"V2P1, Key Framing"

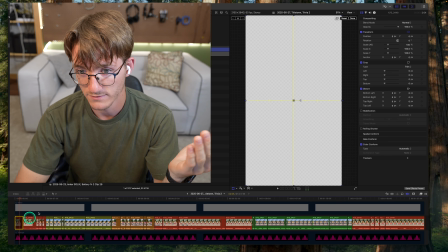0:00 This is the default player background.
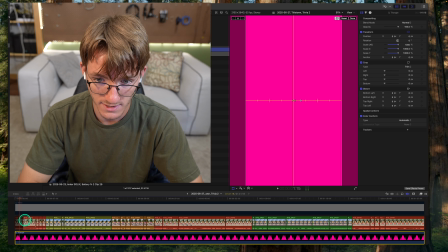0:03 I like to make it a little brighter just so I can see that when I'm moving clips, if I have something off.
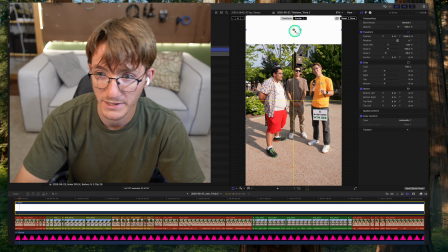0:11 And I also like to have a little spot so I know where the top of heads go, so I can keep them roughly at a consistent height.
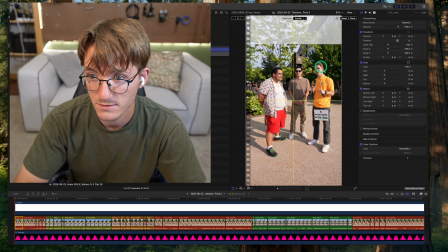0:18 I'm going to start by zooming in on myself slowly instead of just a static, boring still shot.
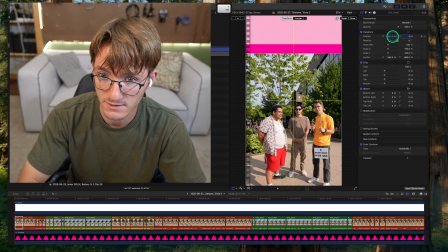0:27 Let's do 590 and then 860. I'm going to zoom in a little bit.
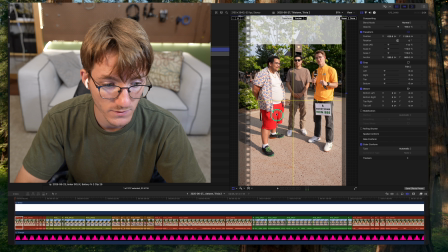0:35 The question is going to be down here, so I don't want to cut off too much of us. That's why I'm moving this up. But also, I want the heads to be near this same spot for the entire video. Let's do like 13% increase in size. Pop that over there.
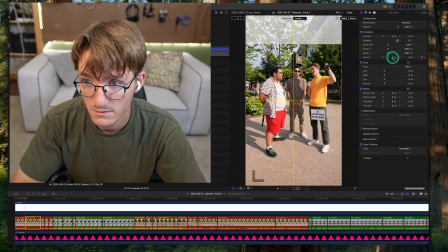0:51 Come here. Now we're focusing on the guys. Guy in the gray shirt speaks first, so I'm putting an anchor point closer to him. Hopefully that directs our eyes there.
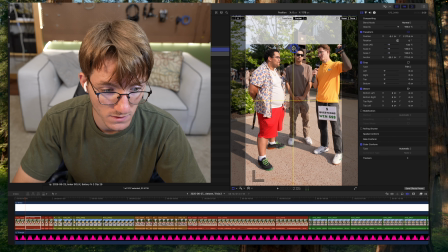1:05 Put their heads roughly where it was before. Zoom in on this. 34, I'm gonna go like, sure, some random.
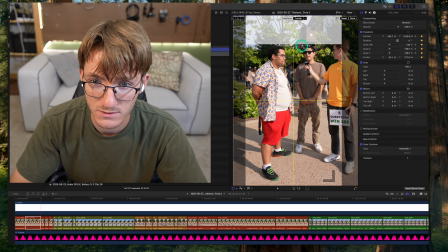1:18 I don't want it to be too far from
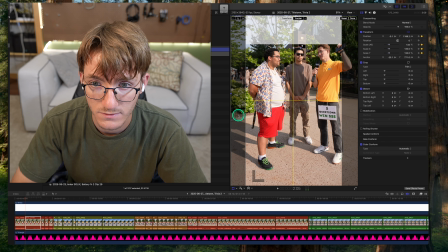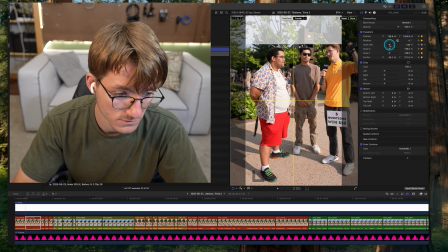1:28 bump it up some more. I'm gonna check my keyframes.
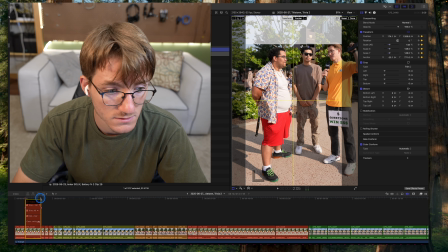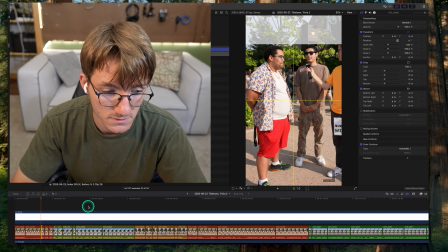1:45 And now this guy in the gray speaks.
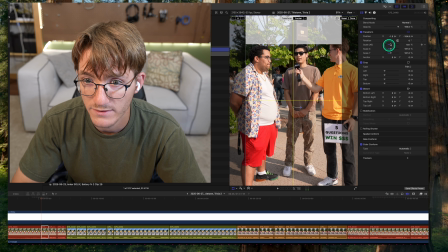1:53 So I'm gonna have it zoomed in on him.
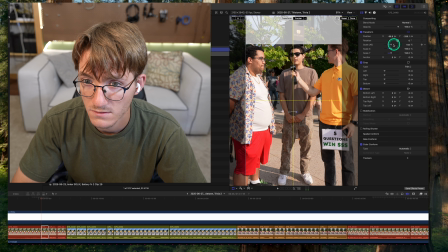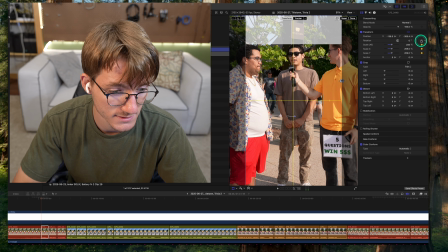2:00 And his head moves a lot, so let's fix that. Didn't mean to shorten it.
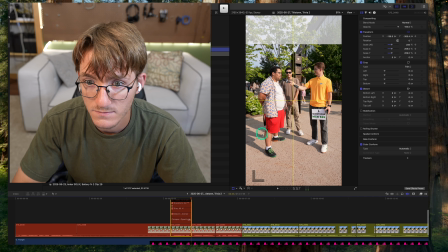2:08 Zoom in on the timeline a bit more. Put the head in the same spot.
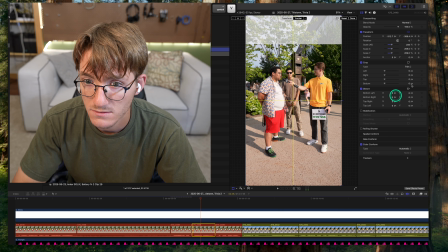2:17 Alaska. It's decent. Zoom in on the other guy when he speaks.
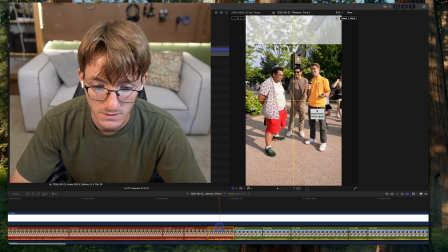2:24 Something like that. And then I'm again going to zoom in on myself, so I'm going to anchor point that.
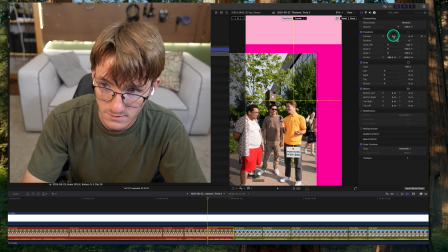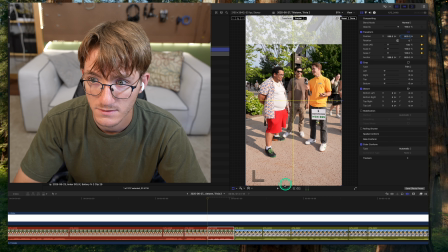2:39 Bam. I'm going to start zoom. I don't know why.
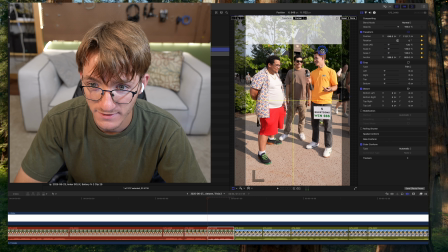2:43 You didn't need to type in the X and Y like I did up top, just to force a habit. I'm going to zoom in on myself here.
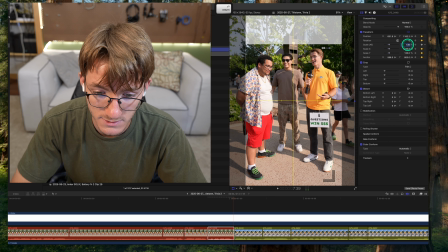2:54 That's probably a little much. Come out a little bit. Next clip, I'm going to start zoomed in on this guy.
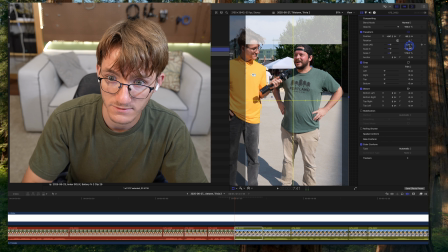3:06 Less than that though, for sure.
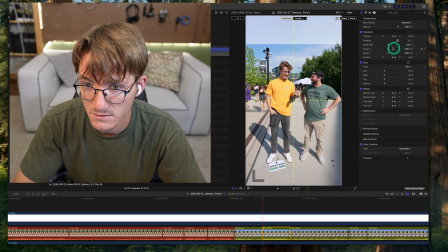3:10 Okay. And then a clip of us. Try to center us up.
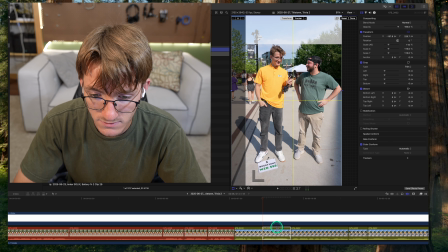3:16 Keep the heads near the top. And then let's see what we got here. So the next question.
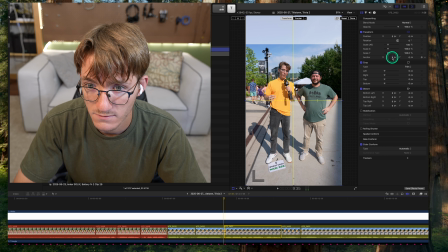3:23 I'm going to zoom in on myself. Put the anchor point there since I'm zooming in on that.
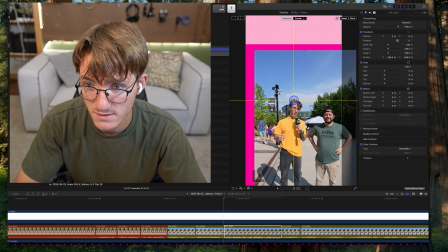3:30 And probably not starting in the center, so I don't need to put us at 0. Yeah, definitely not.
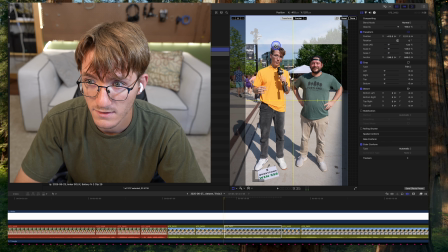3:35 The head's too far. So I'm going to start a little zoomed in. Maybe like 115, 112. No. About right here.
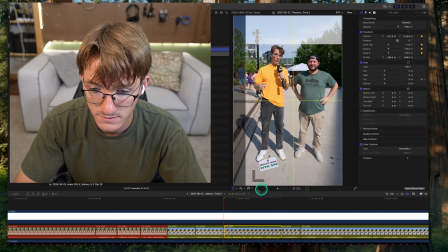3:51 Grab this. Put it to the end. Zoom in a little bit, push it back towards center because camera was being handheld here,
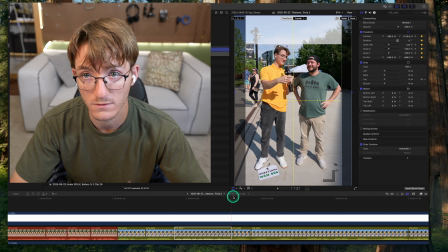4:04 it looks like, and it kind of got off center a little bit, or just us as people, we moved.